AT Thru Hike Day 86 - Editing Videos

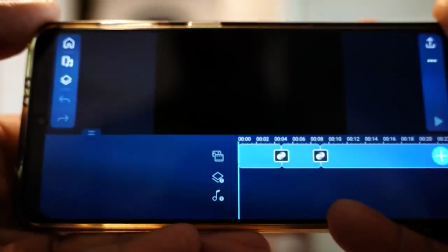235s
the video editor also used a lot of resources so that crashes sometimes as well so this is basically my streams flow
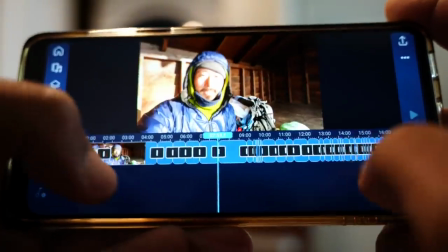243s
and if I zoom out in the timeline you can actually see how many clips there are all together and I have to go through
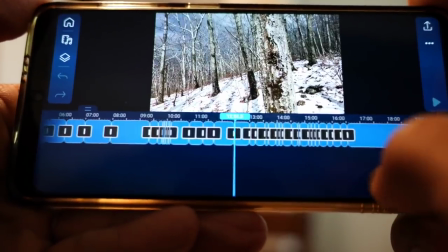252s
generally cut out the first second and ending seconds of most of them just because I'll turn on the camera and wait to record
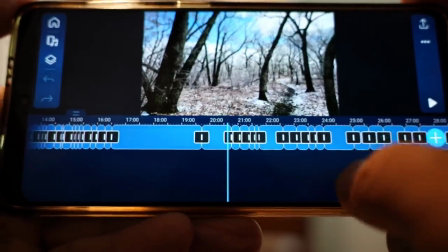261s
things like that and some of them I will have to adjust the colors as well
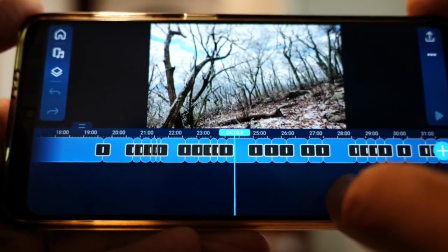266s
some of the ice video I think they look a little dark so I'll probably
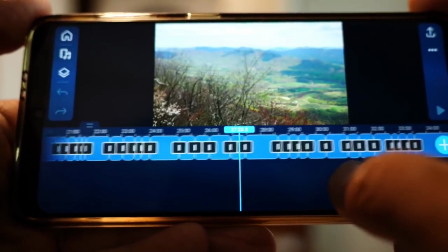270s
adjust brightness contrast like some of these
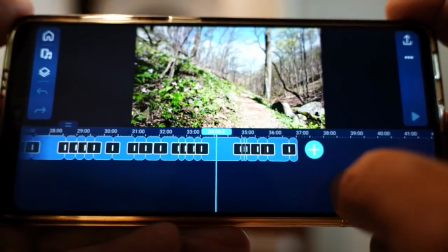274s
look good and I still haven't added the photos yet so I go to the
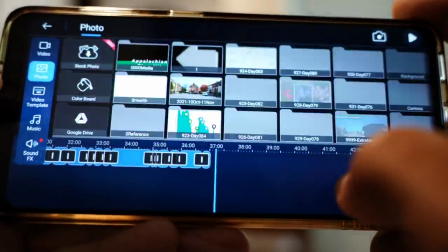281s
end I'll add photos and then we're on day 82
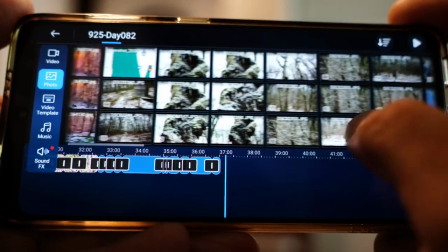286s
and I'll go through and edit whatever photos I might need.
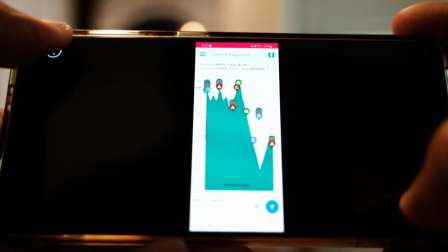291s
Here's the elevation profile for the day. I can look at them and most of it's of ice.
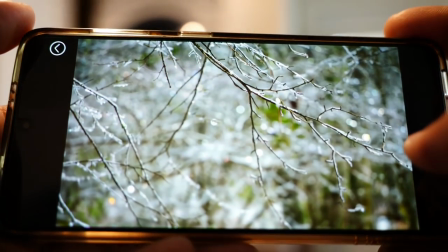299s
A lot of ice and I have to figure out which ones are good. Yeah this one actually came out nicely.
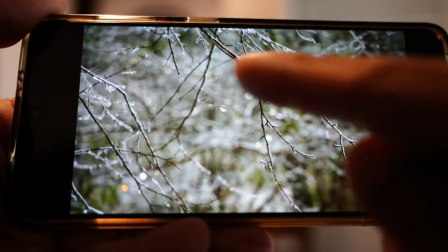305s
You can see all the refraction from the colors of the ice. I was hoping they'd come out okay.
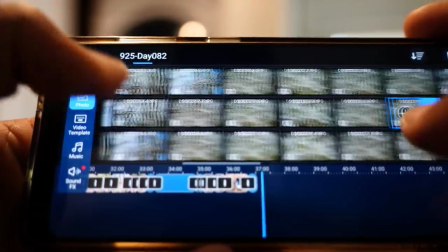312s
As you can see I take a lot of pictures but of all these I'll
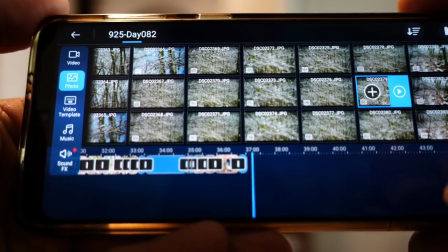316s
show one or two because there's no point showing just a ton of them.
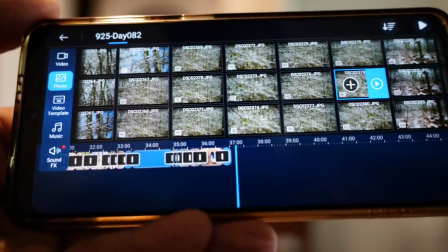322s
Nobody wants to see the same things over and over.
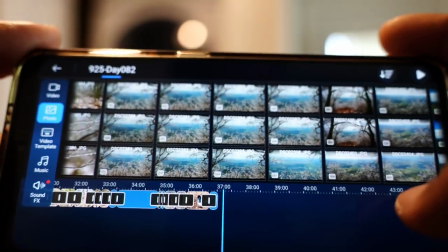326s
So you'll see there's a whole bunch of these and I'll pick one or two out of these.
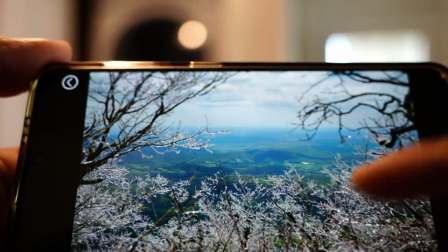332s
I tried to frame the landscape shots within frozen branches and it looks like it turned out okay.
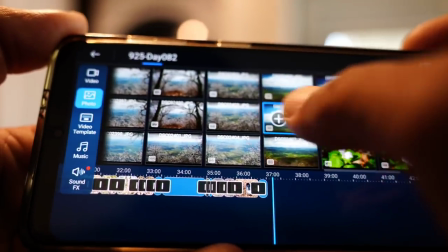340s
I'll have to look at it some more. And there are tons of nice cloud photos.
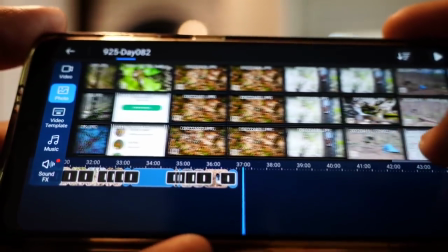346s
Several of those. Lots of flower photos. And I just have to figure out which ones to keep and which ones not.
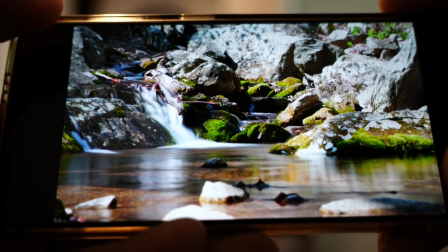353s
I only took one picture of that water cascade turned out nicely though that'll go at the end and
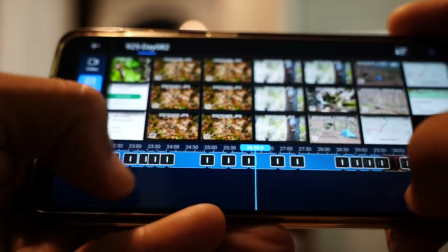361s
that's it right now it's at 37 minutes and I will have to cut a lot of the video see
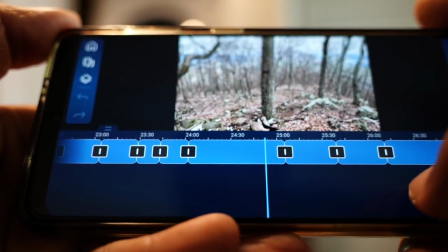371s
I think I recorded a lot just because there's all
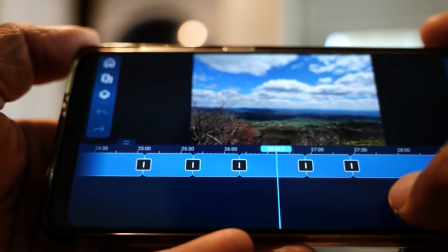376s
this ice and there I think there's a 30 second time lapse here
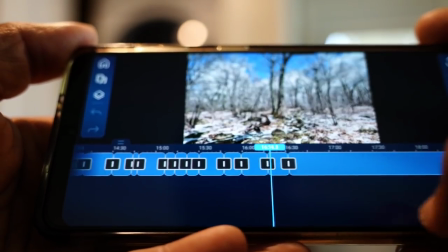380s
as well so I got to get rid of that I think a lot of times I
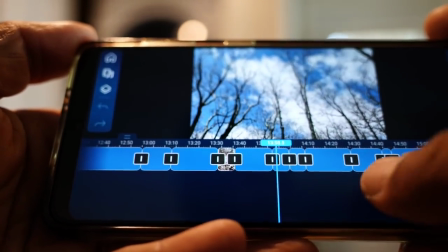385s
was just standing around waiting for ice to fall near me but didn't really happen
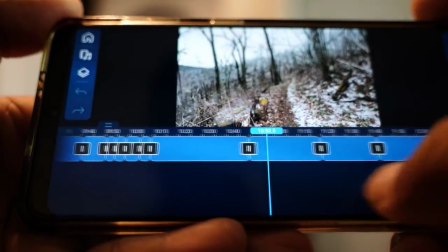390s
but that's just my editing during the during the day so at the end I have all these pictures
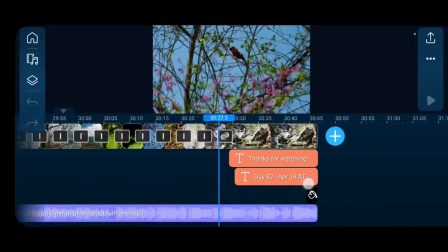398s
and I have them panning the way I want them then I have a video at the end and I never found a good way to just kind of fade out so what I do is
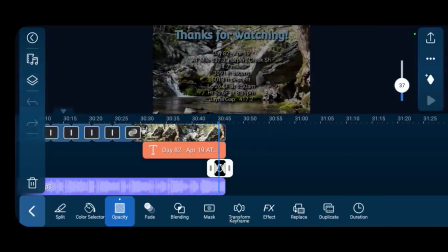407s
I put a color board at the end and I use opacity keyframe.
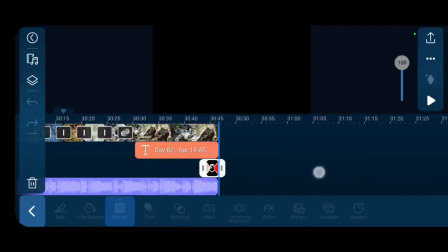412s
So it's 0% here and it goes to 100% and that's the best way I found the fade out. So if you're looking for a fade, give that a shot. Another thing I do often is when I'm recording something and I want to make it like a nice cinematic move, I'll do it several times and I'll have to go in on my phone and pick out the best one of usually two or three unless the first shot I actually do it and it feels really good. And after I film those I always look at it on the camera just to make sure it's good enough. If it's not, I'll have to re-record. So generally, I have to go through, pick out the best ones, don't use the old ones. So on a big timeline, there could be three clips of the same exact thing just done over and over. And there's a lot of that. So I'll have to go through that and just a lot of cut and clean. My goal when I'm editing is I don't want to waste your time.